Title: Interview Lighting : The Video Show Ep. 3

Hey, this is Daniel for Adorama. I'm here in New York City in my studio, and we're going to talk about lighting for video, specifically lighting for interviews. So the interview is the bread and butter of the videographer. You're going to get lots of assignments doing this, and it's really tempting to walk in there with one of these modern cameras that can shoot in very low light and not light your interviews. But remember, if you do that, you're going to produce shots that anybody could have done. Anybody with $5 and a camera can walk into a place and point it at somebody and interview them.
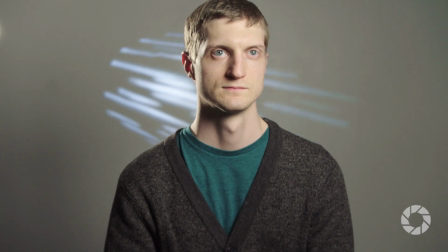29s
I'm going to show you how to make your shots look professional really quickly with minimal amount of equipment. A few things people think about when they're deciding whether or not they think they can light is how much equipment are they carrying? You've got a camera, a tripod, audio, all that. Do I have enough space for lighting? Well, I can tell you that in this small kit here, I'm holding a 3-point lighting kit, enough to shoot most interviews, and it's a tiny little bag. You can see, simply packed, ready to go. Okay, so here we are. Again, we're in a studio, so I'm just going to use this stool as the place where my subject will be. If you're in an office, you might use their chair, the side of their desk they might be sitting on, or a conference table. If they're a young executive, figure that out first. Where's your subject going to sit down? Where's your camera angle? So let's see how long the lighting takes.
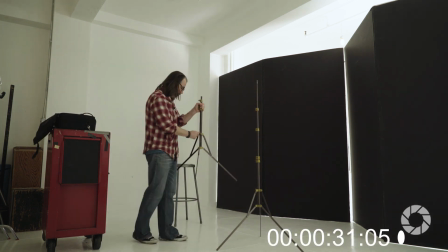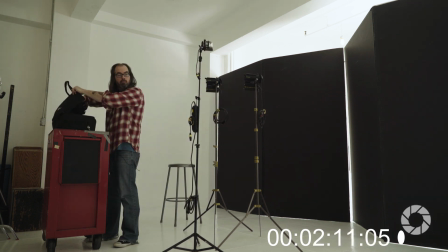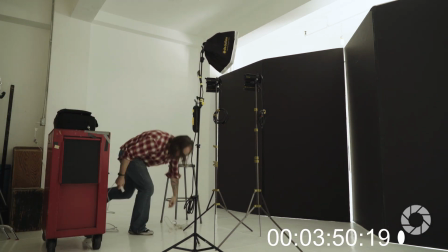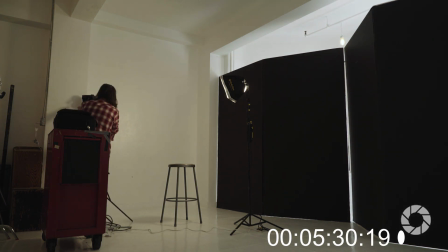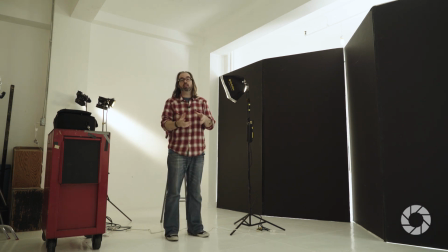113s
Okay, so now I've got the lights basically in place. At this point, I'm going to need somebody to sit in so I can tweak them finally to get them in their final spots.
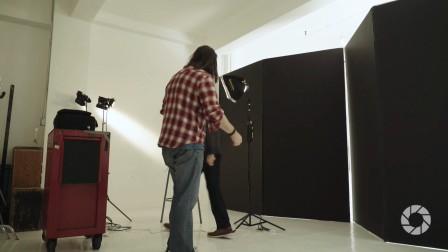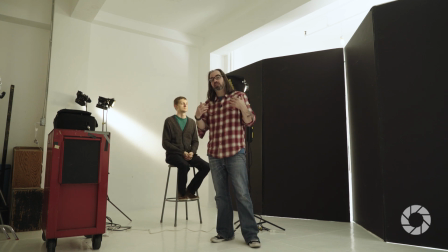126s
So it's important to know before you start shooting, especially if it's a series of interviews, which direction the person's going to be talking. Oftentimes in a documentary, they'll want to have some people looking one way, some people looking the other way, as far as off camera. That way they can kind of mix it back and forth. So make sure you know that ahead of time so you know which direction to put the light.
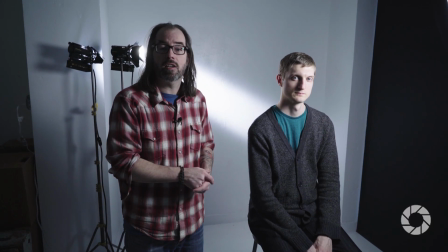149s
Okay, so I've got the lights in place roughly, and I'm having somebody sit in. In this case, I'm having Dave, who's one of my camera ops helping me.
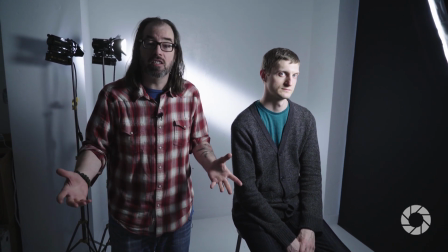156s
But if you were by yourself, somebody from the office, somebody who's not the CEO that's too busy to be sitting in while you're getting things ready.
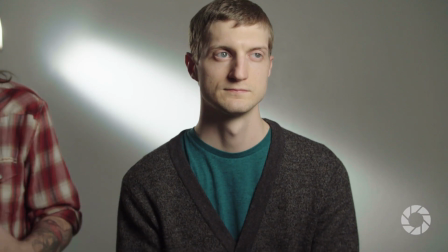161s
And you can see it's already pretty close because I set up the stuff roughly where it should be.
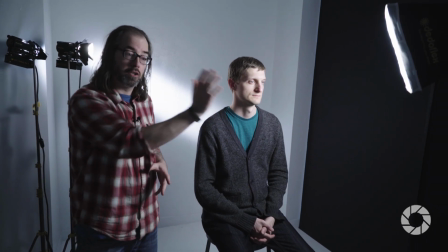166s
A little practice gets you there. Dave's going to be looking off this way slightly. I'm going to stand on that side of the camera, so I put the light on that side.
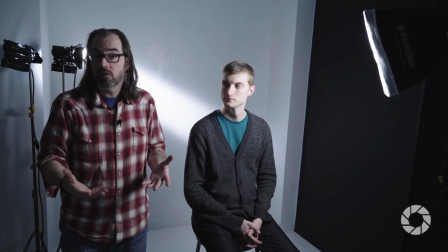174s
For safety purposes, especially if you don't know who you're making an interview of, you want to usually have them facing towards the key light.
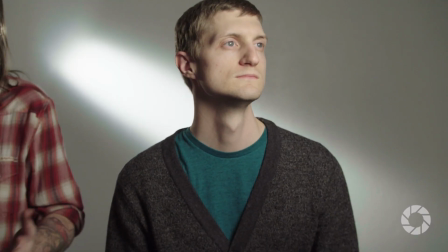181s
Facing towards the key light is going to be more gentle on the face, so it'll be good for everybody.
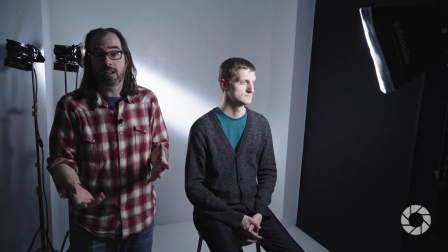187s
If you know the person has a certain kind of face and you want to be more dramatic, you can go the other way, but to be safe, towards the key light.
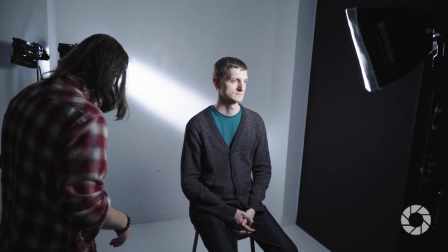193s
Now I've got a separation light here that's hitting him, and I'm just going to tweak it a little bit because I think it's not quite showing up enough.
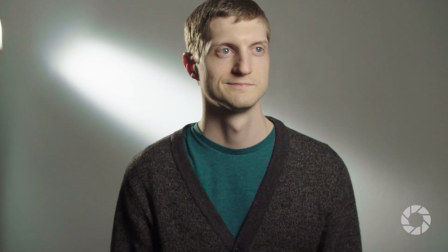200s
Because Dave is a young man, I can let a little bit of the light creep around to the front to give a little bit more separation here.
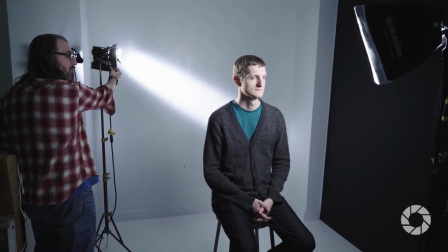205s
And also because I'm using these Dedolights, I have a dimmer so I can control my intensity as need be.
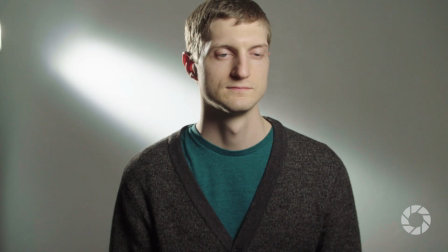210s
I want a little bit more contrast, so I think I'm going to go there with it. So a slash is a good fallback.
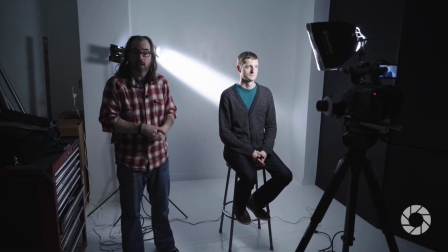215s
You can use it for pretty much anything, and it's just a nice way to break up the background. Another way to do that that's really quick and simple is to use gels.
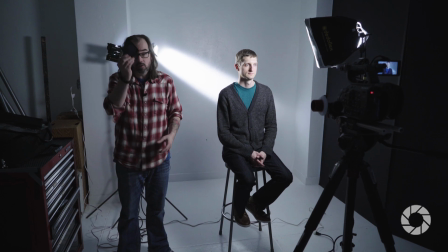221s
I always keep some pre-cut gels for my lights in my bag. Here's a blue one. Just a simple CTB, color temperature blue.
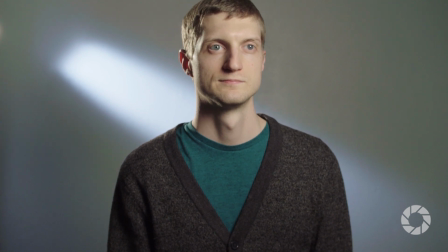228s
I'm just gonna drop it in there. That'll give us a little bit of blue in the background, kind of break it up with a little color. You can use the brand's colors if you want.
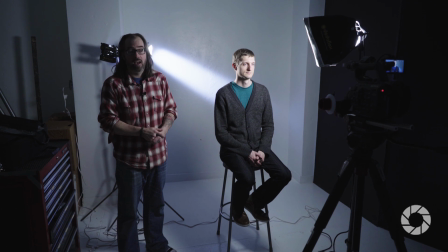236s
In this case, I use blue, Adorama is blue, so it works for us however you want to do that. So let me walk through each individual light and we'll kind of talk about them a little bit.
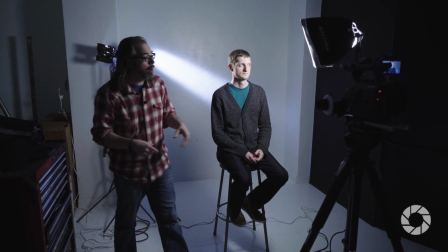245s
Let's start with the key light. So our key light here is a softbox.